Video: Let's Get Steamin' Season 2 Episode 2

Probably have seen some of the things you can do with it by watching TV and
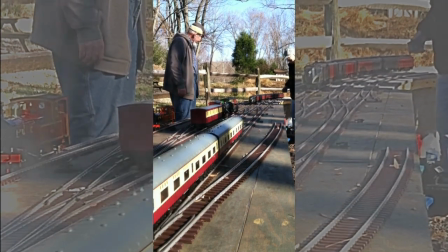4:35 post-production where they zoom in and blur out and put that in the background so they fill the sides of the video with
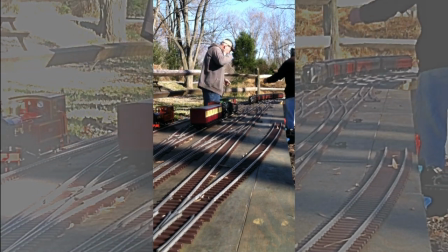4:43 blurred out background video of the same video running in order just to have something there. And some people find that annoying and it gets in the way. If you go to YouTube and you search on vertical video editing, you're going to find a lot of videos on how to do that type of thing. But that's just the beginning. I'm going to gear everything that we're doing editing wise with vertical video towards our hobby, which is small scale live steam or model railroading, and show you how you can make it work and how you can bring a vertical video into a horizontal format and have a much more interesting and effective presentation. So what do you say we get started and let's have some fun playing around with vertical video.
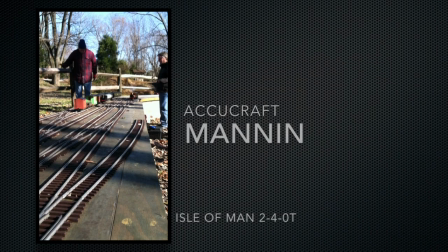5:25 One way to place vertical video into a horizontal format is to use a picture-in-picture mode. Now I'm using iMovie to edit this video right now, and so I have selected the video and pulled it onto a background,
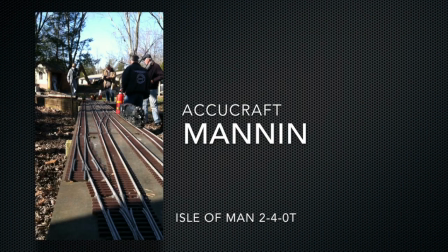5:38 and to the side of the video I've placed some information about the locomotive that's currently in operation. So now we have a little bit more to look at and a little bit more of information for the people who are viewing
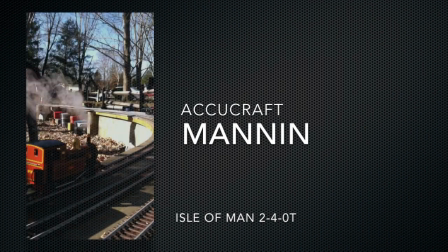5:48 our video in order to see what's going on in this particular scene.
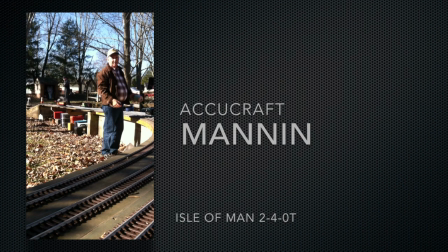5:57 Did he lose a coach? I thought he had 2 coaches.
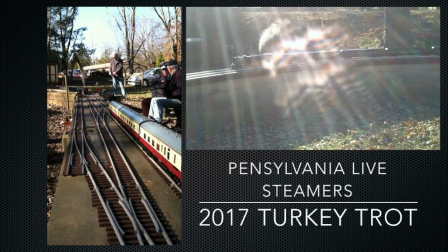6:03 Now for this scene I used a double picture-in-picture in order to bring some more interest into the scene in the horizontal format.
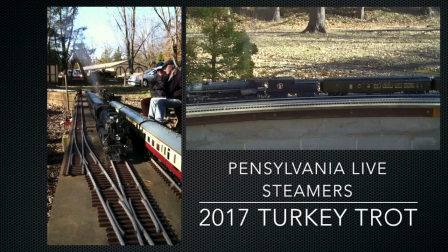6:10 You can see I have 2 clips of the same locomotive, one in vertical and one in horizontal.
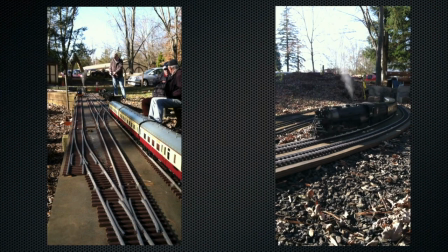6:19 Now if all you have is just vertical video and you don't have any horizontals I just showed you,
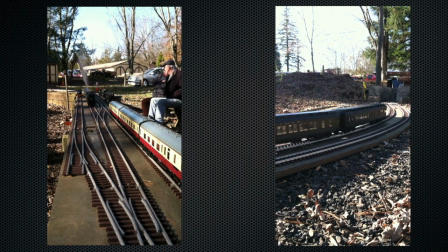6:25 you could do a double picture-in-picture with 2 verticals in order to fill out your horizontal format.
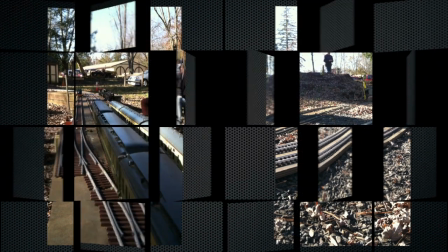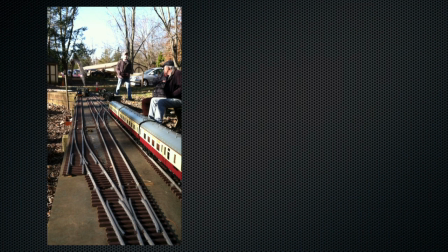6:36 Now I mentioned that I was using iMovie for my video editing. It came free with the computer, so that's why I use it.
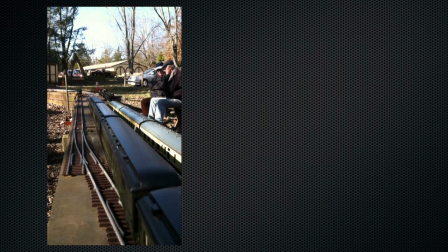6:42 But in order to do these double picture-in-pictures like you see here, you first have to shoot the video with one picture-in-picture,
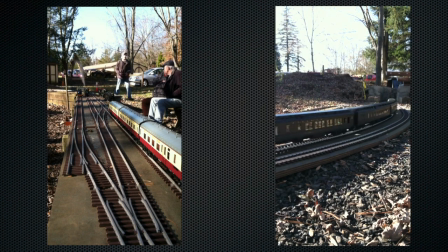6:51 save that file off, and then add the other picture-in-picture, and that takes a little bit of time and planning to be able to accomplish a dual scene like this.
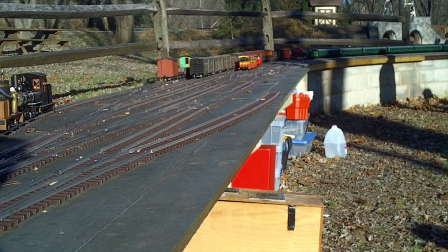7:04 Sometimes vertical video can help you out in a horizontal composition. Notice how we have this dead space over at the right hand side of the screen.
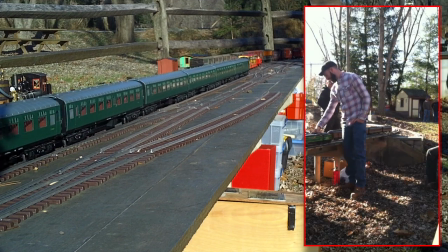7:12 By bringing in some vertical video, we cover up that dead space and we have a more interesting scene with 2 videos going at the same time.
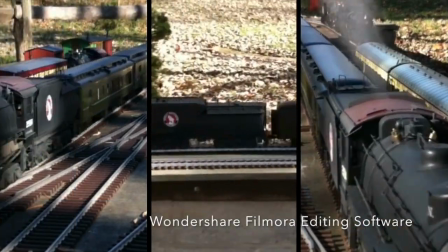7:23 Here's a quick look at another piece of video editing software by the company Wondershare Filmora.
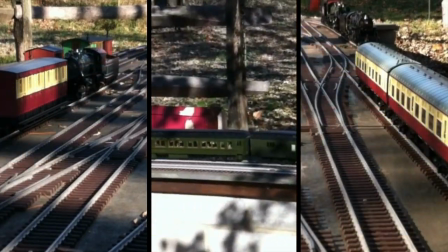7:29 It comes preloaded with templates that allow you to drag and drop your video files in place,
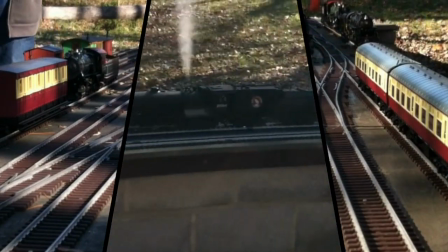7:34 and you get these nice little presentations of 1, 2, 3, 4 different panels with the video in each one.
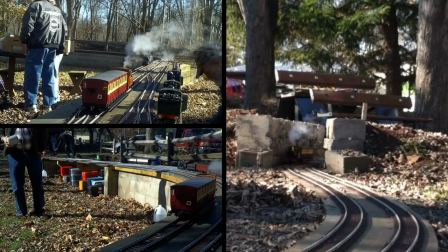7:42 You do need to edit your clips down so that the start times of the video is right where you want it to be for the templates,
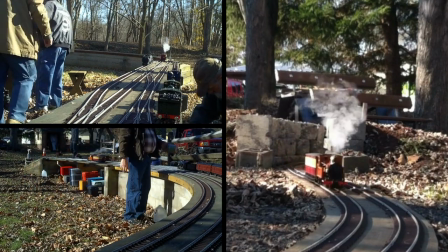7:51 but after some practice it comes quite easy.
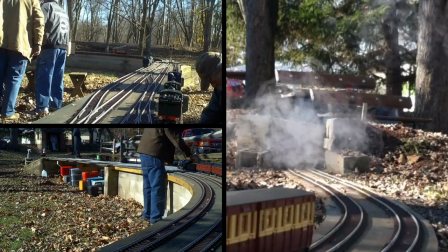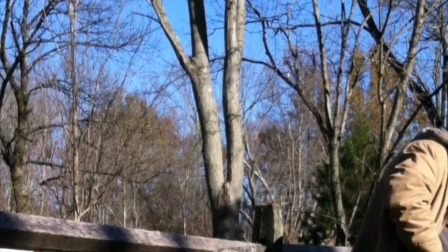8:00 One way of working with vertical video is just to zoom in and crop, as you see here.
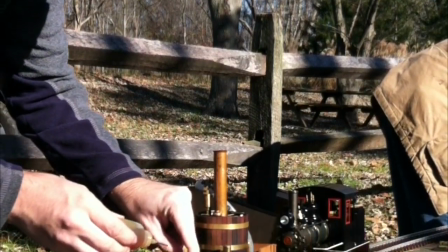8:05 Of course, when you do this, you do lose some resolution.
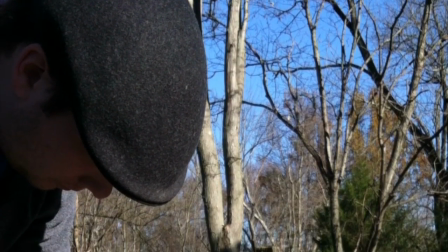8:09 If your editing software allows for a scan, or what iMovie calls the Ken Burns effect,
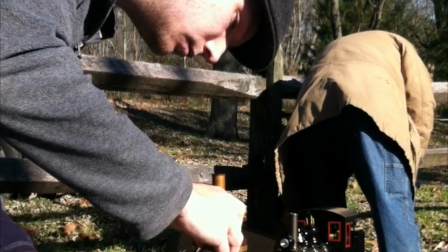8:16 then you can add some interest to the scene, as shown here. Well, I hope you enjoyed this quick look at the world of vertical video. And maybe some of these tips and hints will help you out when you go to do some editing of your own video. There's a lot you can do. Just be creative and have fun with it.